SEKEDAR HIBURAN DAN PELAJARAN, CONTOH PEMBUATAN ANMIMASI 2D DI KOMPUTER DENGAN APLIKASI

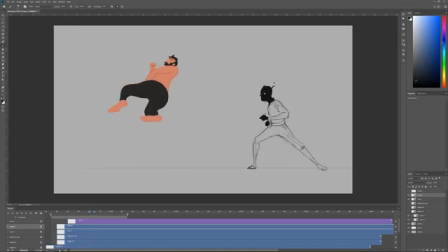(8:34)
So I did the same process here, getting a rough stickman character down that solves all the questions of where his limbs go for each frame.
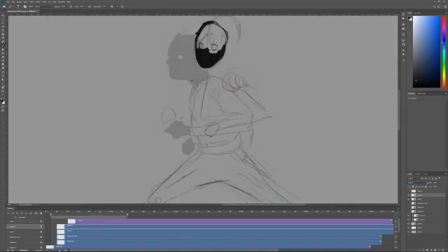(8:44)
I decided to give him a non-human design. He's made out of some kind of black liquid, and I thought that could be a cool way to exaggerate the impact as he gets kicked,
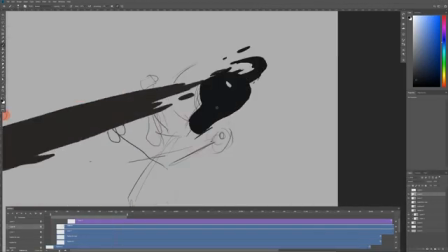(8:54)
having particles fly off him and so on. I'm not sure he deserved it though.
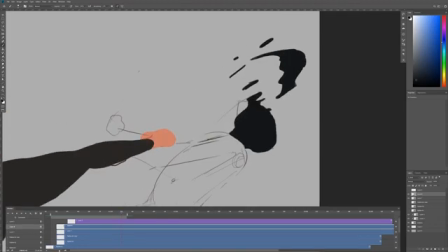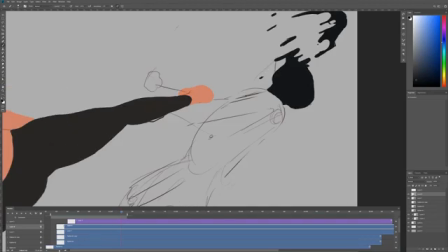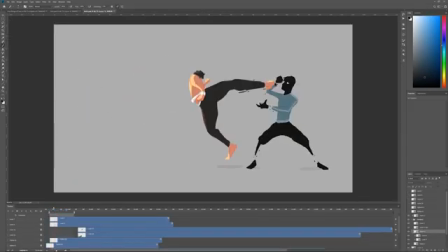(9:10)
So a few hours later, I had this full shot. Looking at it though, it was over a bit too quickly.
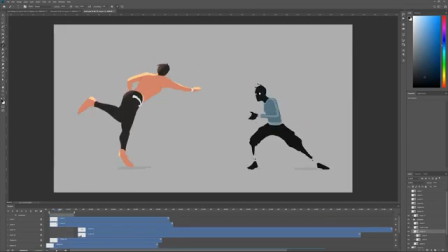(9:16)
My original idea was to add another shot to emphasize the impact.
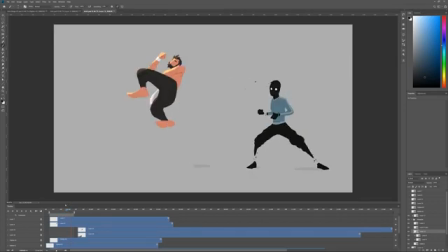(9:21)
That's why I didn't let the motion play out, but rather cut right at the moment he got hit.
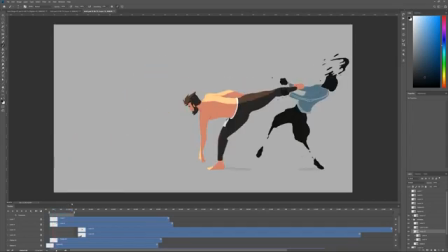(9:26)
I first thought I would cut it to like some kind of exploding shot of some kind,
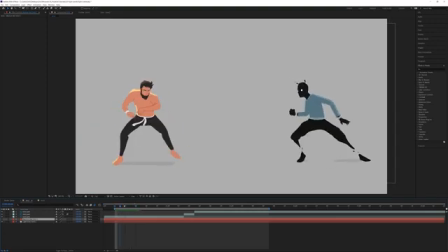(9:31)
but I couldn't make that really work and I played around with a few versions,
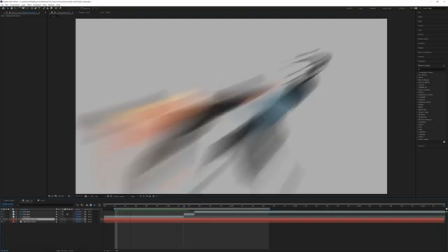(9:35)
but then my girlfriend said that she thought it could be cool to zoom in and go into like a slow motion.
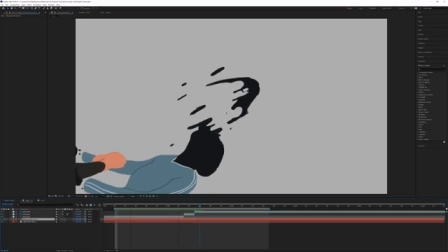(9:40)
So I tried that and really liked how that worked out. I made a quick mock-up first in After Effects using the puppet tool to get some movement on the last frame of the animation.
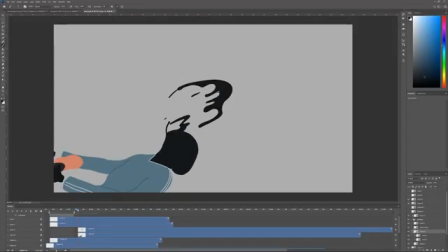(9:57)
I then rendered that out and used it as a reference as I got those frames done in Photoshop, having fun with animating some liquids.
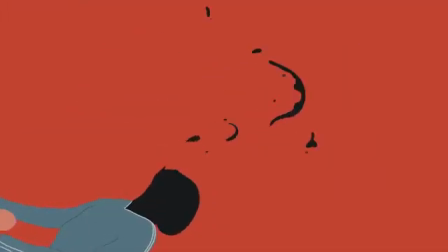(10:09)
Alright, that's the final animation here. Hope you enjoyed this episode.
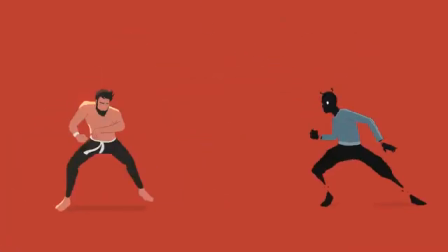(10:14)
I will get back to working on my film again, so expect more background and character animation episodes.
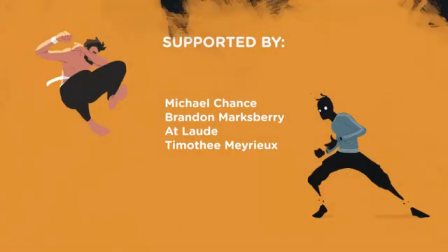(10:20)
Big shout out to my patrons for their support as well. Make sure to like the video if you liked it, subscribe to the channel to follow along as I make more animations, and I will see you in the next one.
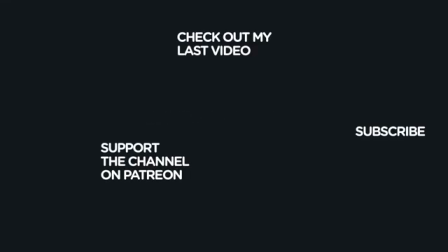(10:33)
Bye.